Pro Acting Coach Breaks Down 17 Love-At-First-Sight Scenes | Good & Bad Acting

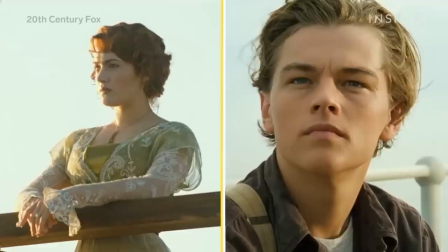4s
I had some trouble with this scene so this is a true love at first sight moment hi I'm Lauren Patrice Nadler and I am an acting coach and teacher and director based in Los Angeles and
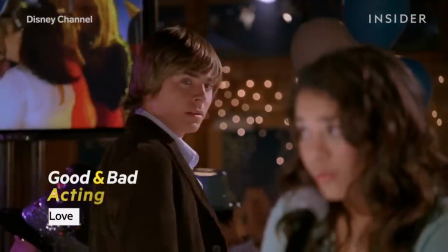18s
we are going to be looking at clips of love at first sight scenes and commenting on the
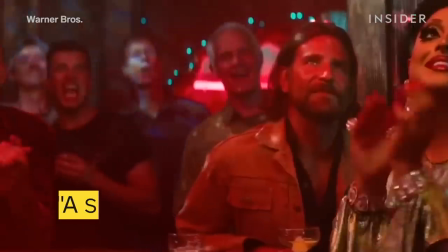23s
acting good bad or somewhere in between the
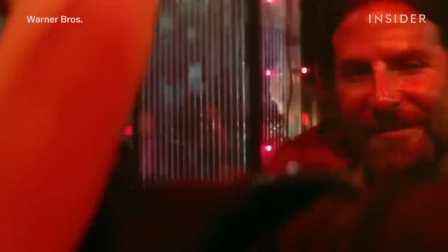33s
way Bradley Cooper portrayed this I think it was love at first sight for him he was in love with her that no question I
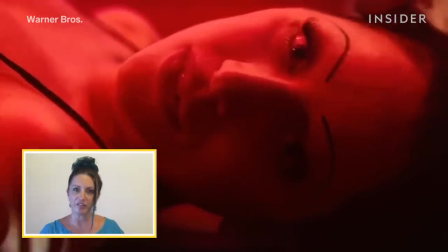41s
don't think she fell in love with him at the scene I don't think she knew she loved him he was a face in the crowd so
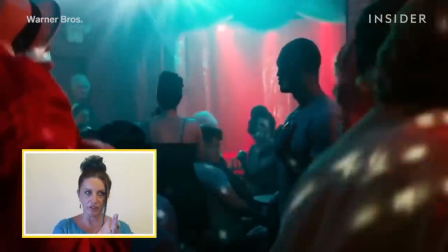51s
as an actor you have to be so laser focused on what your intention is and when you lose that it
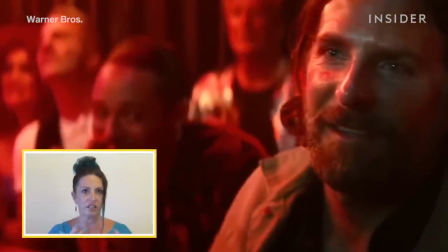57s
doesn't work I saw in his eyes absolute fascination
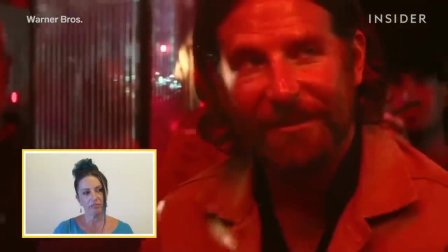62s
so from an acting point of view he just lived it he looked
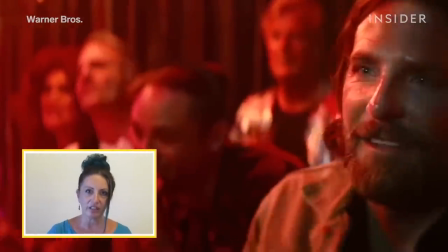67s
her with certainty and clarity that she was the one and to
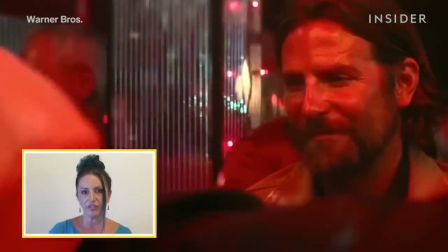71s
do that as an actor you you have to internalize that it has to be something that you've
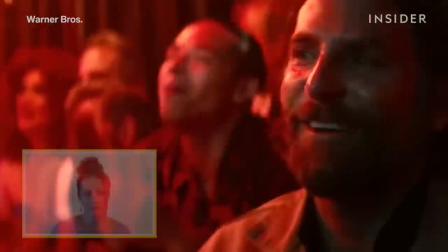76s
either experienced or connected to i think he did that i
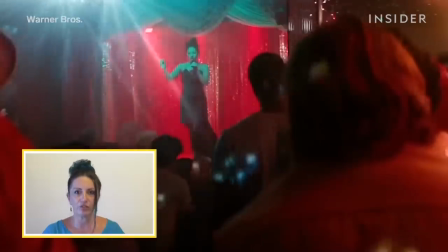85s
mean he's uh he's a star rarely does he rummage through the common folk looking at talent
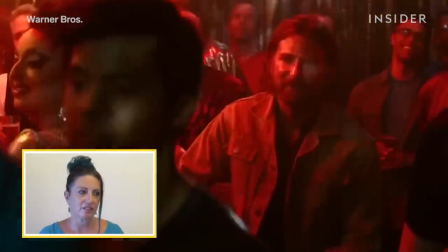92s
before it's already exposed and he sees somebody that he thinks is really talented so he's also crush on her.
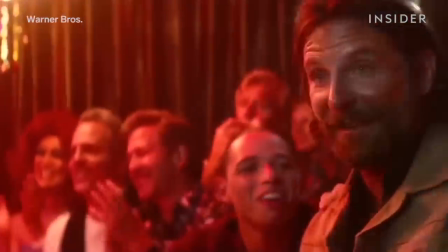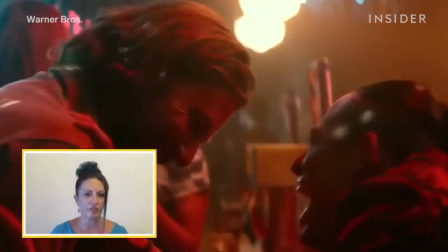105s
It was like a three-fold love affair he was having with her, her talent.
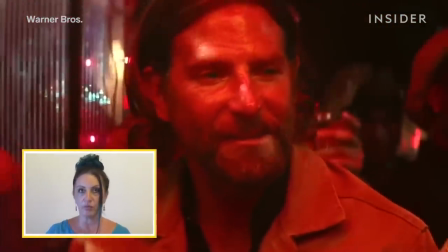111s
The culmination of his life and the condition he was in and him wanting to get away from stuff, he really did layer that in.
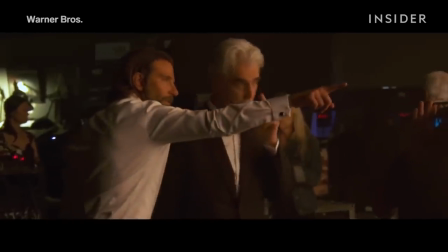116s
And the fact that he directed it was amazing to me, to have your head in all those areas.
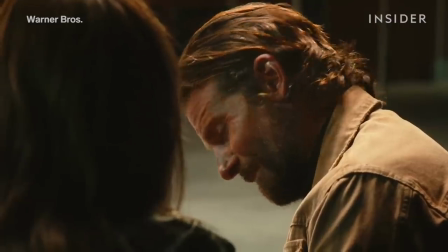121s
And he did a fantastic job.
Is that me? That's you.
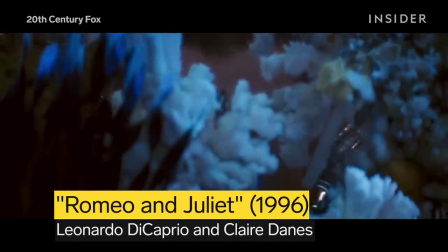129s
Oh, young Leonardo.
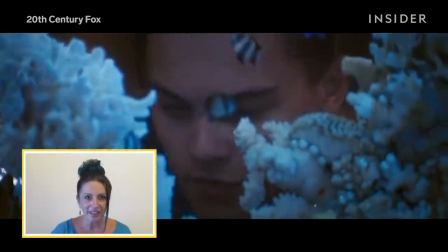134s
So this is actually a magnificent love at first sight scene. Through the tank, he spots her, and he's taken back by her beauty.
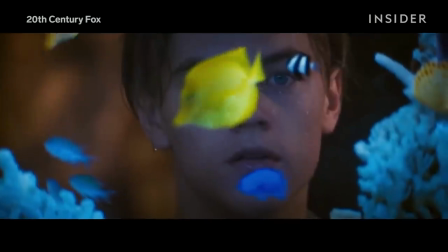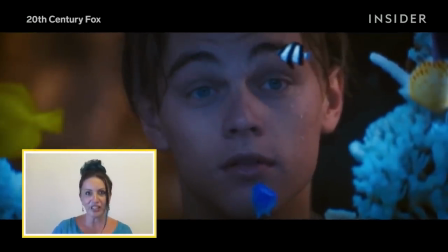148s
And then this moment where his eyebrows just raise playfully as he's looking right at her when we know that when they're shooting this, she's not over there.
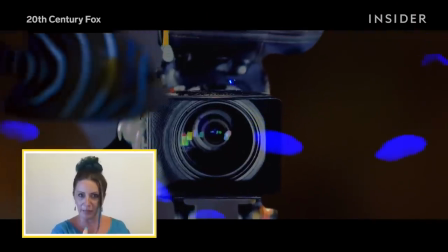156s
That's where the camera is.
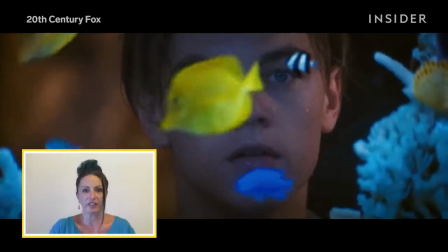157s
So the fact that he could have that moment by himself, where we could fully feel like he's addressing this love moment with her, is really wonderful.
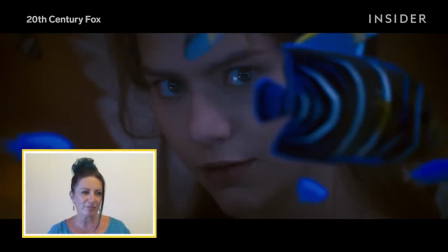169s
I mean, she's so enchanting and lovely in it, but there's this part of me that when watching her from an actor's teacher's point of view, I can feel her thinking,
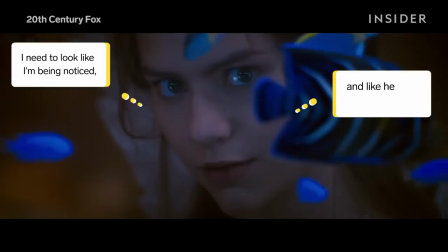179s
I need to look like I'm being noticed and like he loves me at first sight and I'm mysterious and haunting.
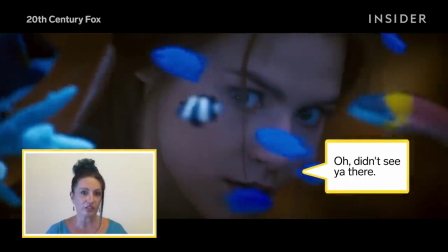188s
Her reaction to seeing him was a little contrived, a little designed,
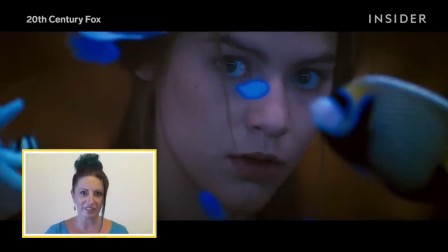192s
and I think she could have done almost a little less and just been right there with him. and also been caught off, caught by surprise by just seeing him through the tank.
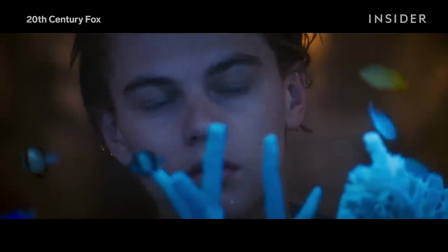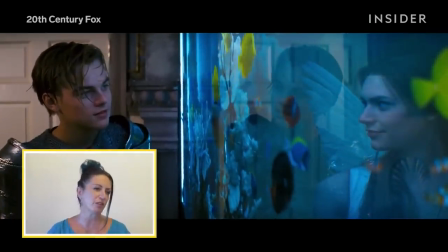208s
But the whole scene, I mean, the way it's orchestrated between the music and it's almost like it couldn't fail.
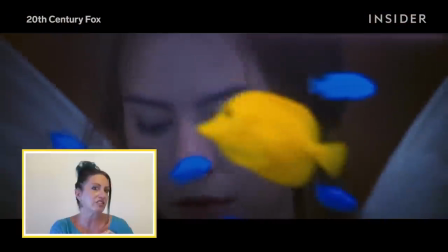214s
The photography was stunning. They were well matched. She just did this extra thing and she could have been directed out of it.
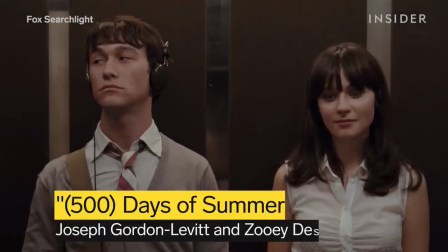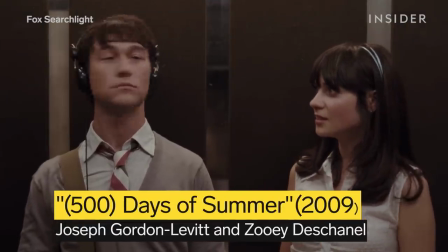228s Smiths.
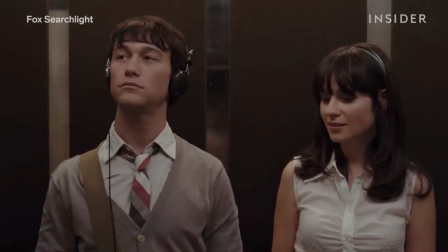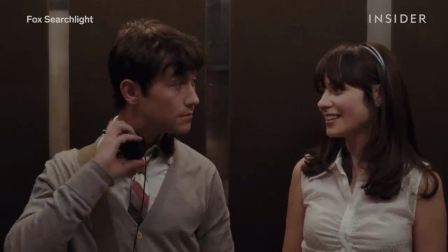233s I love the Smiths. Sorry? I said I love the Smiths.
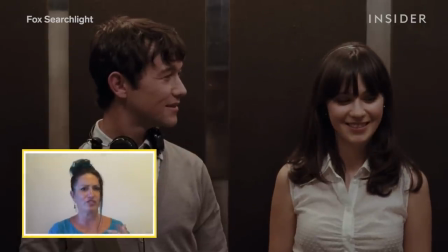242s
you've you've got a taste of music he's a little surprised that she knows what song she can hear through the headphones he thought he was alone i don't even think it was the music i feel like he's just surprised that she talked to him at all to die by your side is such
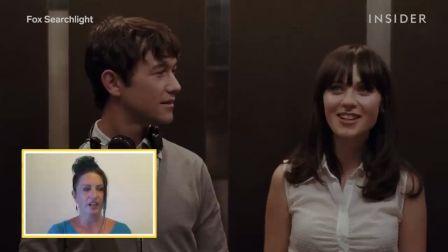258s
a heavenly way to die i love him i thought she did a nice job of just kind of dropping a
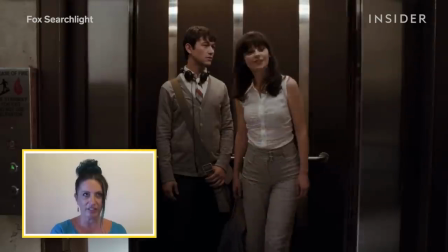264s
seed joseph go to love it had wonderful moment as she as she leaves the elevator and he's sort of like what just happened
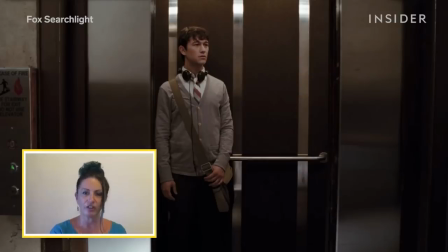276s
i think he feels like he should run after her or doesn't know what to do this scene for me it's just like a seed and that's a that's a
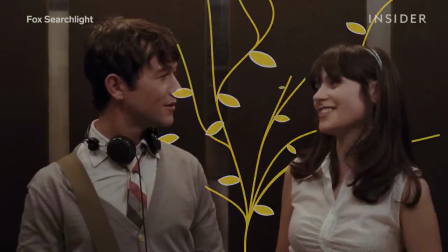284s
great way to to pull somebody in again that's the writing so did these actors accommodate that did they serve it i think so i
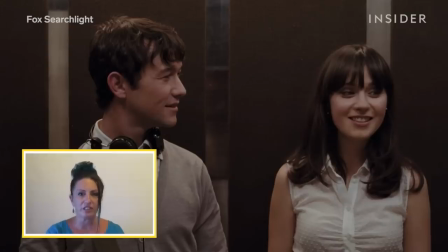292s
mean i think that again it's not meant to be really really that deep it's not a dramatic scene it's like i like you you like me? Sure. And now let's see where this goes.
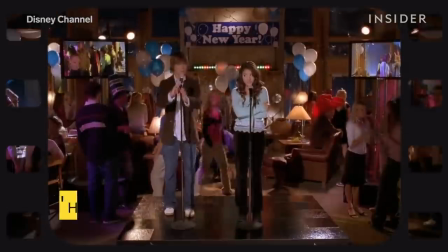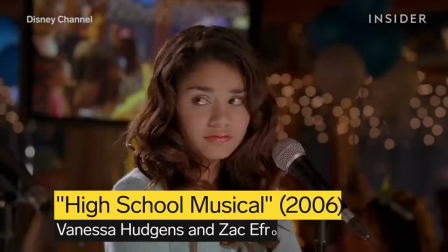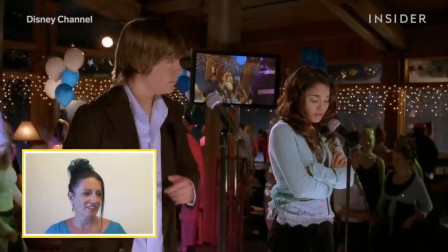311s
Vanessa is in so much pain.
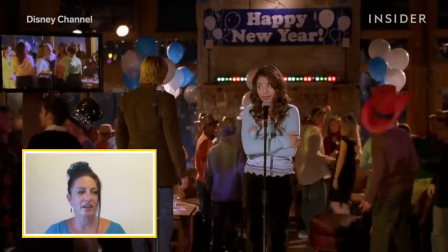315s
They are just being directed to like be super uncomfortable, walk away and then have a moment to come back and not really know why.
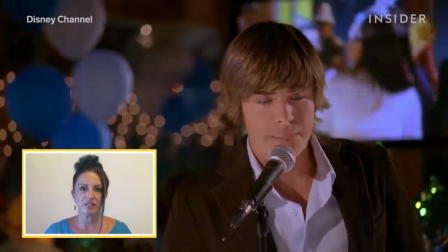323s
Zach is like trying his best to just kind of honor the task.
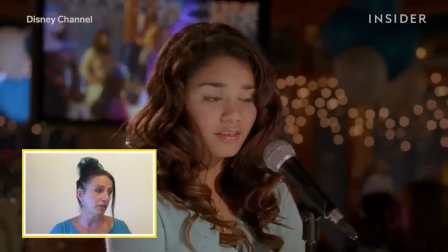329s
I think he's doing his best with what he's got and she's just in agony.
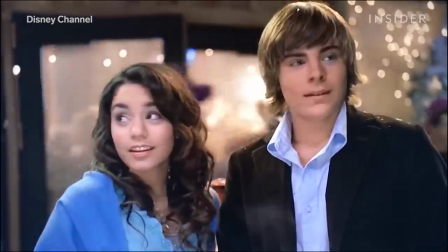333s
She also didn't have enough experience at the time when she made this to fight for a performance that she might have wanted to have.
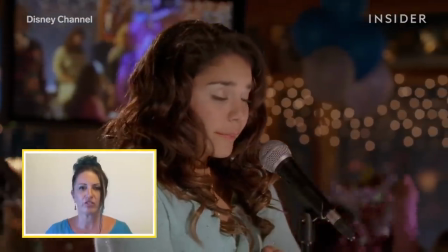339s
It feels like she was like bamboozled into like posturing and I feel like she didn't know what else to do.
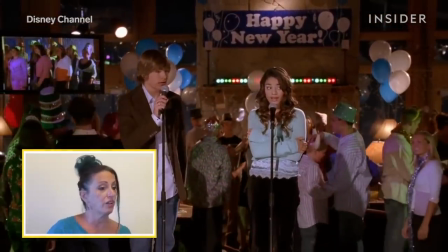348s
I think that it's the writing. I think it's the story. When else would that happen but in a Disney movie.
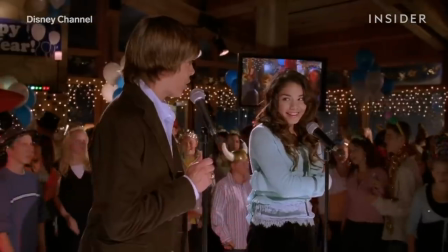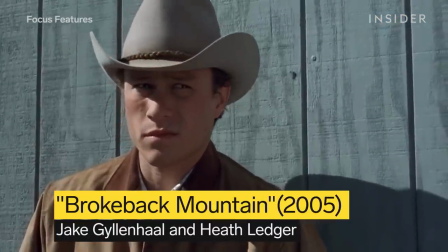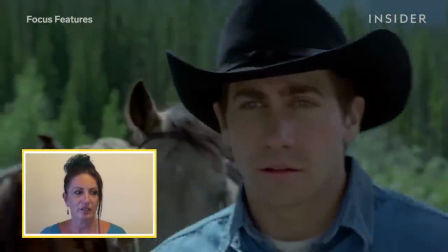366s
Legendary movie, legendary relationship.
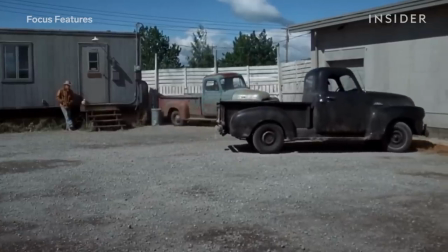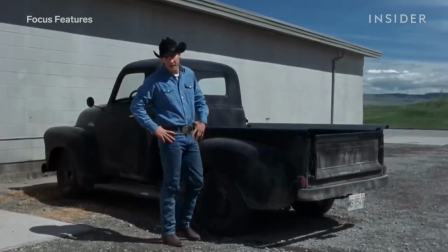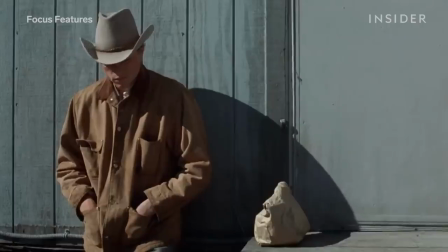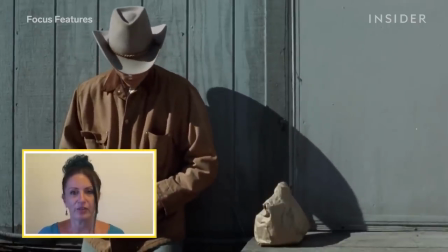385s
So the struggle that they're having in the scene right now is to even look at each other, much less talk to each other.
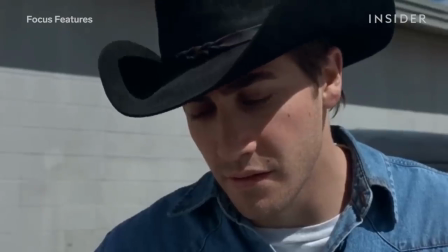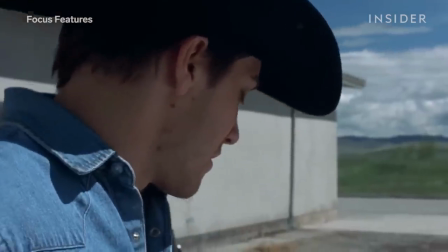397s
So we watch these guys silently check each other out. Not only do they not want anyone else to see, they don't even want each other to see.
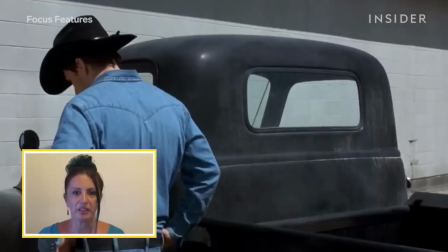405s
They don't have any words to use here, but there has to be some kind of a set up for what ultimately becomes an
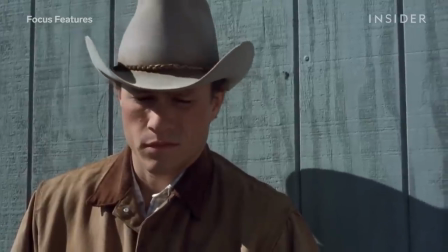411s
incredible love story so the whole performance has to be in their body.
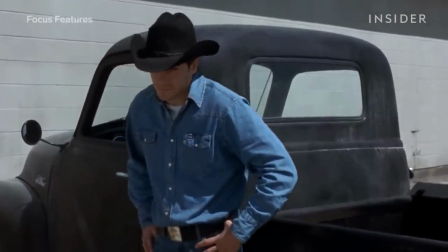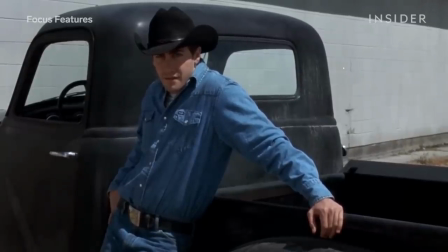421s
A lot of what played into them being able to show their audience that there was something happening was the awkwardness, the shifting,
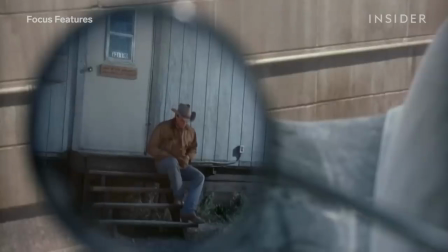430s
the movements.
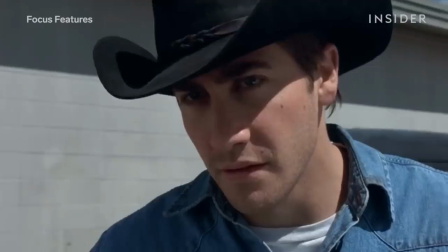433s
It's very difficult to portray or to send a clear message out without any words at all.
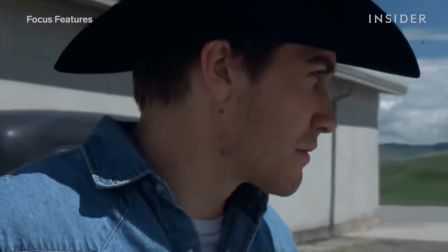439s
Very tricky task. You know as As an actor, we have to climb inside our characters and embody our characters from head to toe.
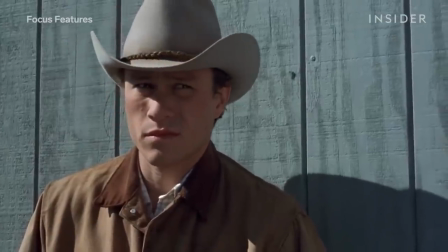445s
And I think the actors did a very good job of that.
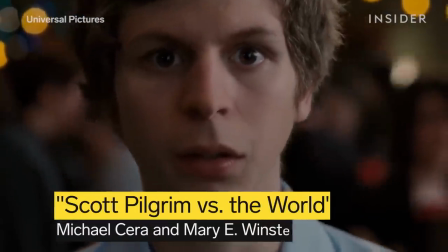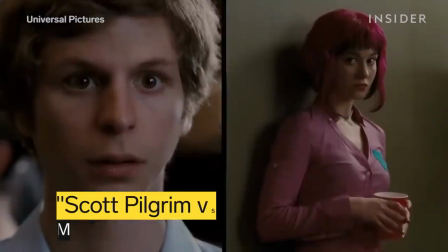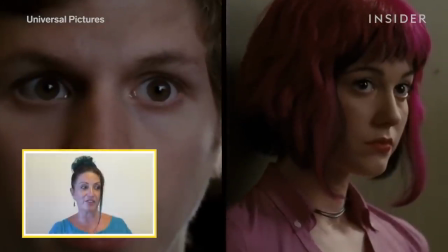460s
Basically, this is Michael Cera's thing.
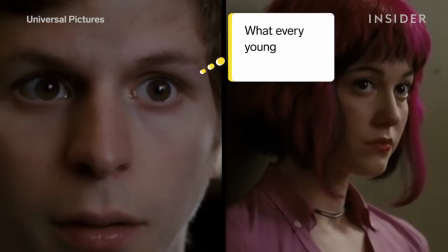462s
He telegraphs with very few words what every young teenage boy is thinking when he sees somebody that sparks an interest,
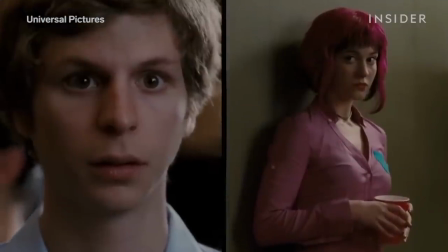471s
but he's letting you see it.
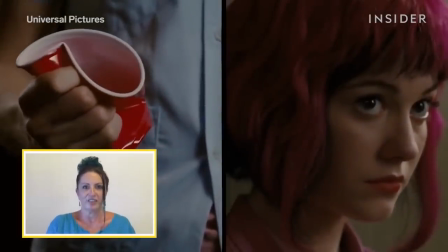476s
So I think he's living in his nerves and his angst. I don't know if I'd call it love.
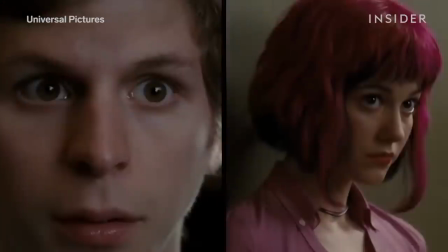480s
I might call it lust or anxiety, but I thought he had the layers in there.
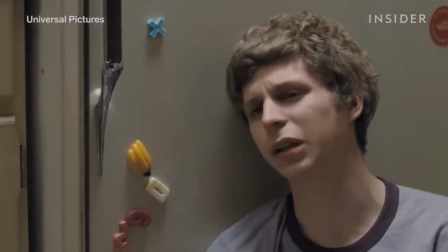486s Why does everything have to be so complicated?
He turns himself inside out.
Hey, what's up?